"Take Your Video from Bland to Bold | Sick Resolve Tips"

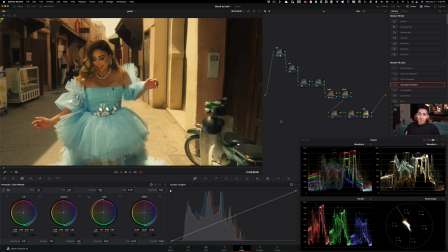And I'm here to execute it and kind of put it in practice and show you the impact that these simple tools can make once you have a vision and then you know how to get there. Okay, so we're not done yet. The curve did quite a bit for us, right?
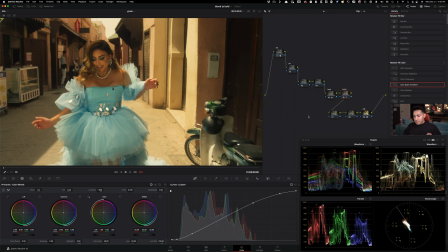That pop is pretty good. We can make it more, we can make it less. Let's just leave it where it is for now. Another thing that I'm going to do now is we're going to start shaping some light,
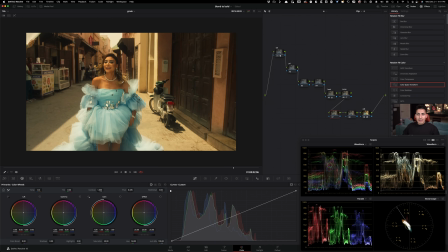because I feel like there is automatically some cool stuff happening here, but we can make it better.
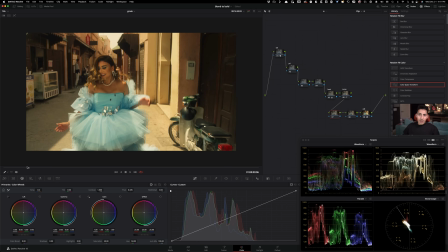Okay, so I want to control
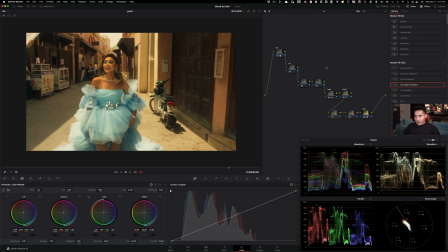the light and put the focus on our character, but I'm going to do it in a broad way. Okay, so let's just call this face if we need something for the face, but I don't think we do, because again, we lit our exposure, we set up our image for our hero, for our actor, and then everything else is secondary. That's another very important thing. People grade for the environment.
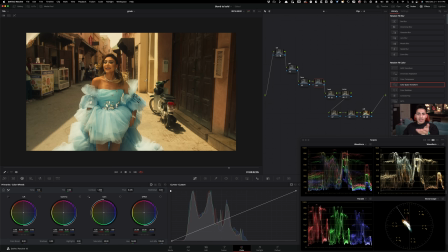I'm talking about beginners, and then they go and create 10 windows on the face and try to pull the highlights down, things like that. No, create your grade around your subject, around your hero, around your product. Let everything else be the secondary. And now we're just going to call this vignette, basically relighting.
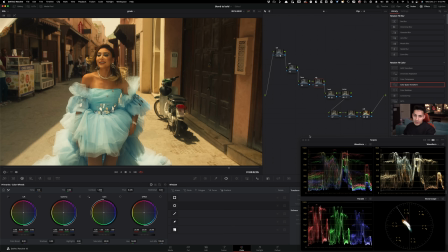And all I want to do here is I'm going to go under my windows and I'm going to create a circular window, right? Like that. And we're just gonna give it a shape like this.
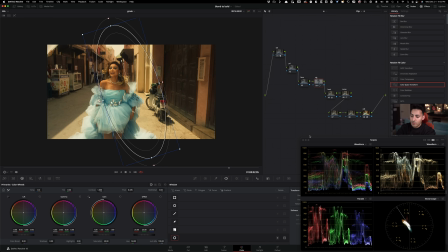And let's make this smaller so you guys can see what's going on. Let's rotate this. Let's make this like that. Make it bigger. Rotate it a little bit more. I'm gonna do Shift H so we can see what's happening.
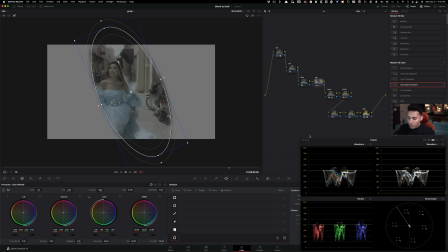And I'm gonna move it over. So let's just pan it, right?
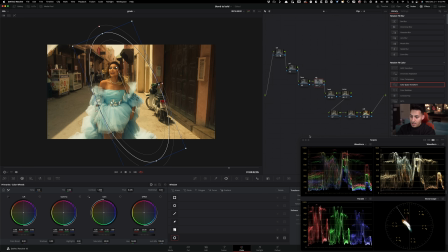Shift H again so we can see like what we're grabbing, something like that. Make it bigger and then rotate it a little bit more, make it bigger a little bit more, tilt it over, and now I'm just going to add crazy amount of softness. So basically softening is happening right here. I'm going to do something like that around this. And that now what we want to do is we want to invert it. So I want to make changes outside of here.
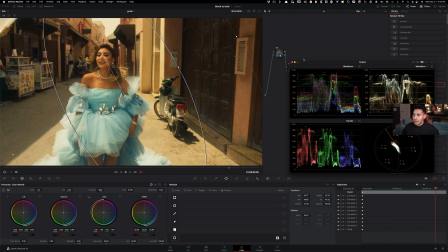So I'm going to just hit invert. It's inverted. And now let's just keep it simple.
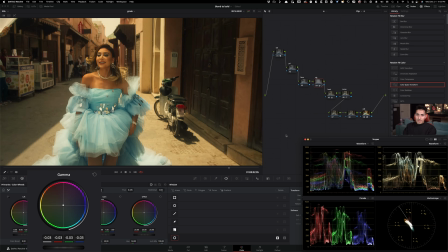I'm going to go under my gamma and I want to pull it down. How far do we want to go with it, right? It's like realistic, but still dreamy, right? Realistic, but still dreamy. I still want to kind of like always go too far, pull it back.
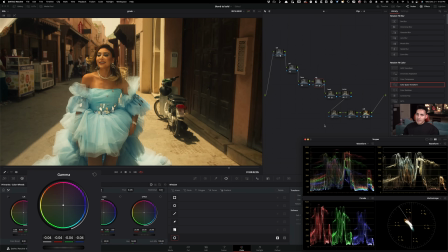Where can we park it where it just doesn't look fake, but at the same time is believable because we're basically taking what's in the image and enhancing on that.
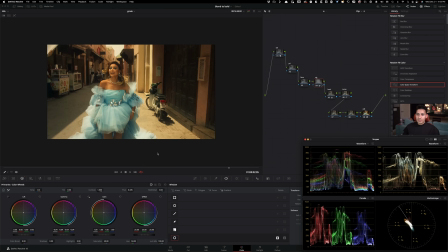There's already shadows in these areas. So let's just maximize it. Look at the difference that it's making.
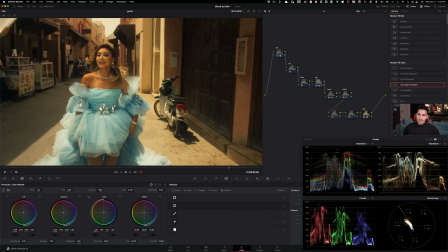Okay. Now what I want to do is another great tool for our actors and especially actresses is if you want to beautify and just like really make them pop, use glow. Great tool, especially for music videos. It just creates like this, you know, we're in a dream world.
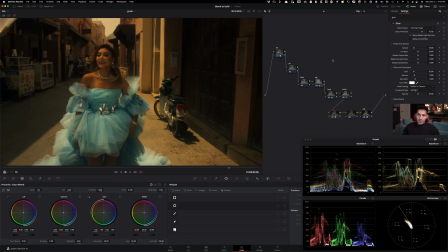And it does a great job with that. So we're going to set it to soft light and it kind of throws everything off. That's okay. So what I'm going to do now is I'm going to go under my shine threshold. I'm going to open it up and it's going to do something like that.
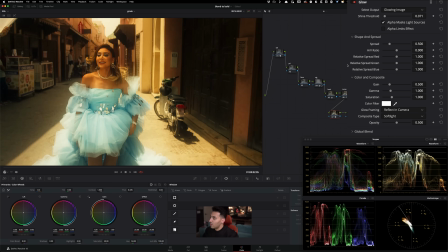And it's kind of extreme. So I'm going to, we're going to be okay. So right now it's looking kind of crazy. So what we need to do is we need to go under our gain. We need to pull it down and then go under our gamma and pull it up, right? So like you can see under her eyes starts to look really good.
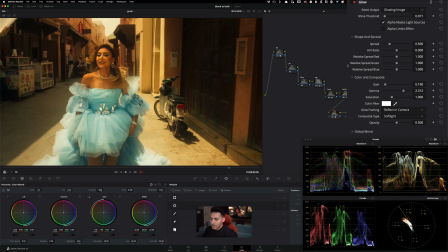And then constantly go under gamma and lift it up, go under gain and kind of pull it down.